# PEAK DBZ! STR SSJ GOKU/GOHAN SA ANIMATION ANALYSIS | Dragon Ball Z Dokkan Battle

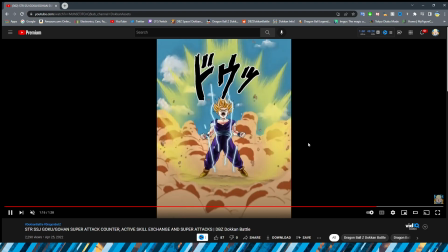I'm not really too crazy about how he looks here, and I think the electricity is super lackluster, especially for how crazy this is going in this moment. The smoke does look very good, though, and I will say the key going around him looks good. The rocks look cool.
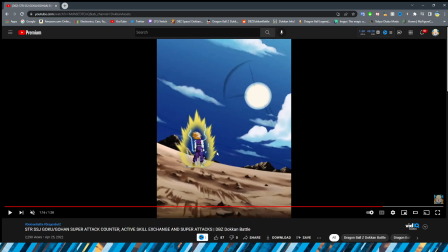Now, from here on out, I will say it is like peak Dokkan, except for the electricity, though. I will say the electricity here, they still kind of keep it from the last shot, and I think that they actually may use.
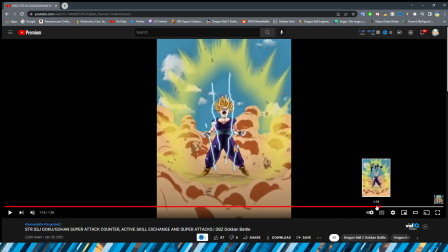Look at the formation of that. Yeah, I think that they used the same assets there, or at least they didn't like remake them and they just copy-pasted them for there,
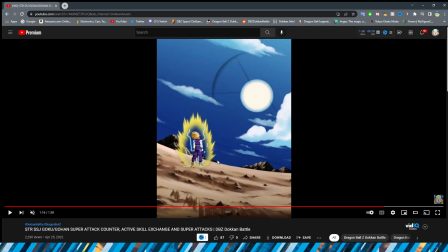which is kind of unfortunate because it looks super cheesy and kind of like a flash animation for the electricity there.
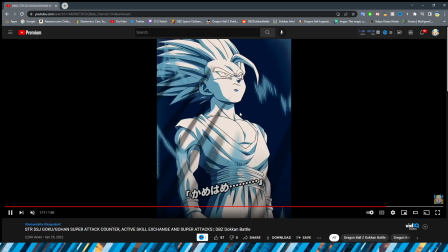But the smoke looks good, the key looks good. Woo, baby. Wow, this shot is amazing. Holy cow.
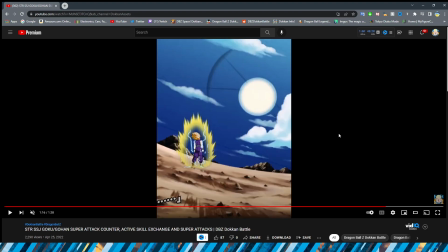This transition is like still fine, I think, even though it obviously it is a little jarring going from like the full color to him being enveloped in the Kamehameha.
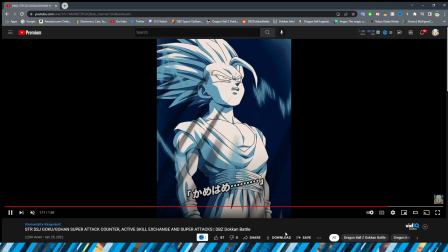But honestly, even when you're watching it, I don't think it's too like crazy of a jump. But yeah, this shot is super nice. Gohan looks amazing here. Obviously, we have a better electricity here. The smoke effects look great too.
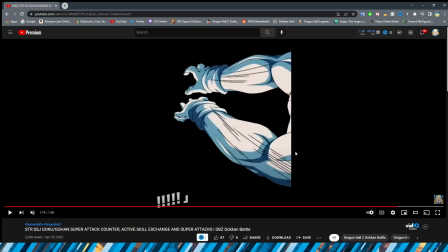We have the Ki Blast. Oh, we'll get to that in a minute. Don't you worry. We have the Ki Blast also coming towards the planet here. Again, everything engulfed in blue looks so cool. Very iconic for Gohan for sure.
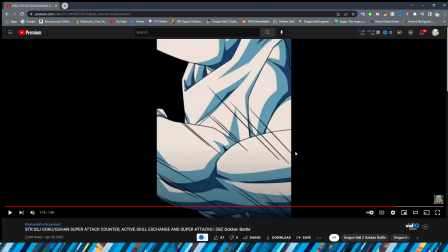Then we have a very nice cut to showing his arms flying backward.
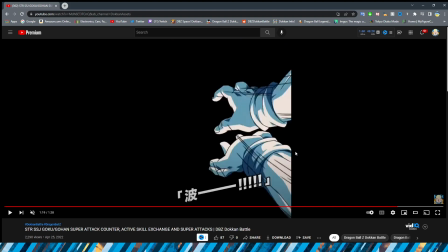I wish they would do more stuff like this because this is just so cool. This is such a nice, like, just in-between transitional shot.
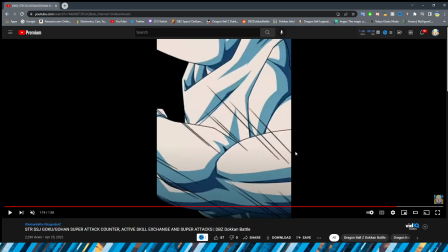Rather than going from, like, this immediately to the Kamehameha, obviously having him wind up for it. And it looks so good, too. It's just a plain back background. Definitely very, very nice. We obviously have the flash of white here before the Kamehameha sort of flashes in your face a little bit.
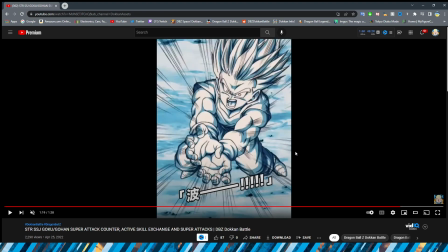And then Gohan is engulfed in blue. And, oh, man, they absolutely decimated this one.
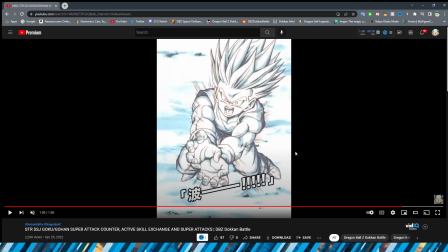They didn't kill it, bro. They decimated it. Choking on my own spit because I'm so excited.
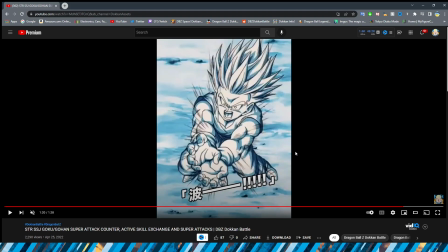The clothing for Gohan looks amazing. The hair looks so amazing for him. They nailed the shot. The shading is just like,
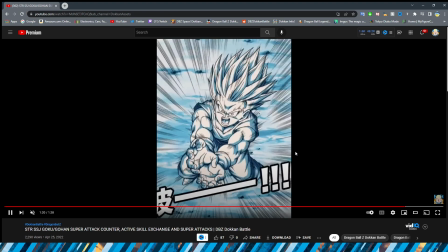man, it's so good. So good, bro. I don't know how they could have done better on that, honestly.
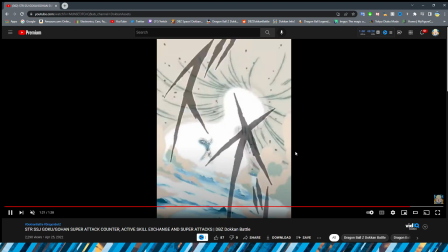I don't think they could have done better on that section for sure. Anyhow, obviously we haven't pushed back the Ki Blast, and this is really, really nice.
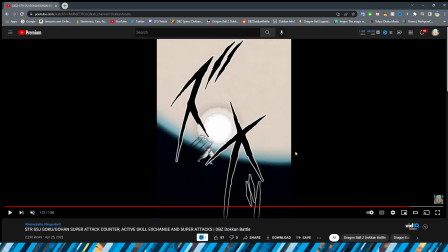We have a little bit of movement here on Gohan too.
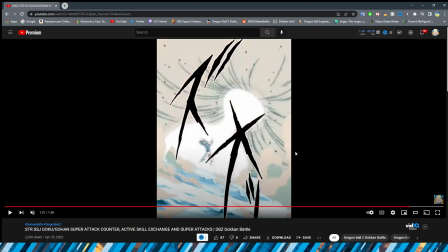And obviously the way that this looks of it actually colliding with the blast and then sort of pushing it in and giving a little bit of like a cave in, right?
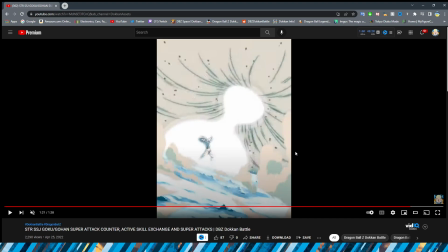It's almost like when you push in a bubble, right? A little bit before it's about to pop. They definitely nail that look because that obviously happens a lot in the anime when there's sort of the key clashes, right? Looks very, very good. Again, the rocks, the smoke look very, very great too.
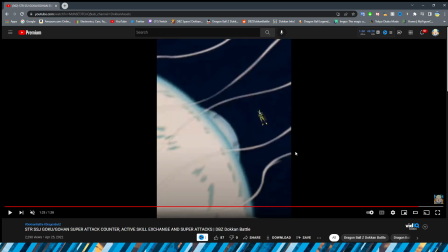This looks really nice as well, that obviously enveloping the enemy's Ki Blast too, which is pretty cool.
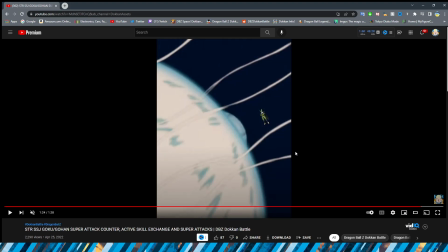Unfortunately, the enemy sprite isn't even like firing a blast. They're just kind of like J-chilling there like, oh, look, my infinite doom.
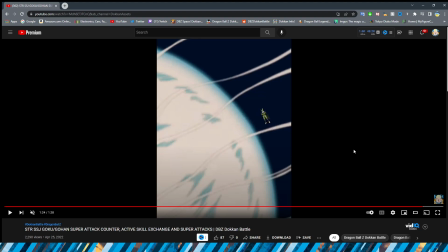But yeah, the way that they have the Ki look like it's sort of moving and zooming forward in the blast looks awesome.
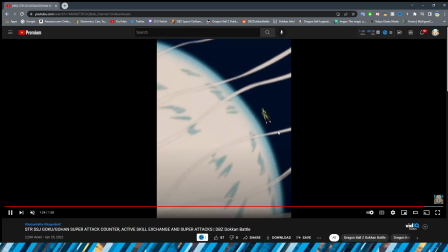Obviously, the lines here add a lot of emphasis too with it blown in the wind.
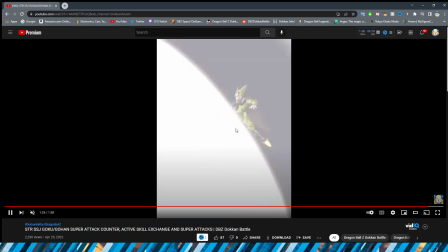There we go. He finally stances up and gets ready to take the hit. I will say this part is a little bit lackluster though, because I feel like after all of this like crazy shenanigans of Gohan blasting him away,
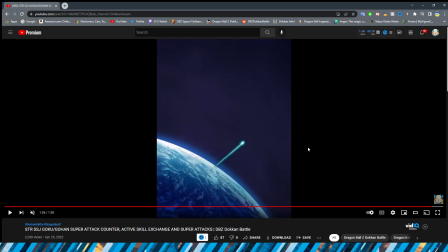just this dinky little, you know, like line sort of flying into the sky. It is a little bit animated, but like even the little tail that is like the extra dot that's supposed to be like what fades away at the end is just sort of there like throughout the whole thing. So this part is kind of like a little bit eh to me. I wish it would have been a little bit more extravagant.
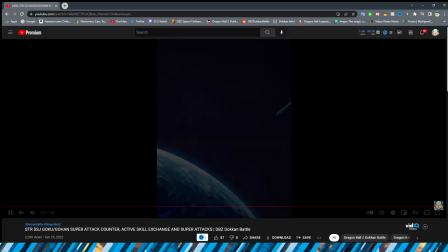But either way, very, very, very good.
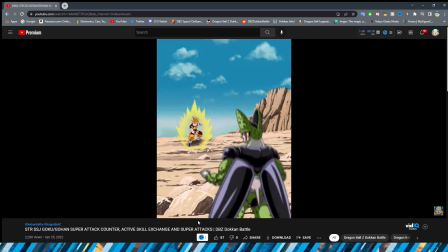Wow. Okay. So final thoughts on this guy. Overall, very satisfied with these animations.
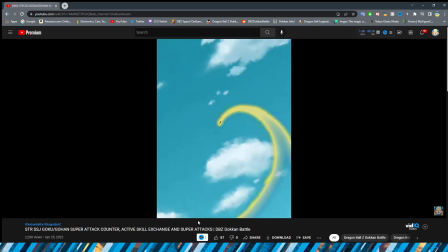I think the parts that needed to be super great, they did super great.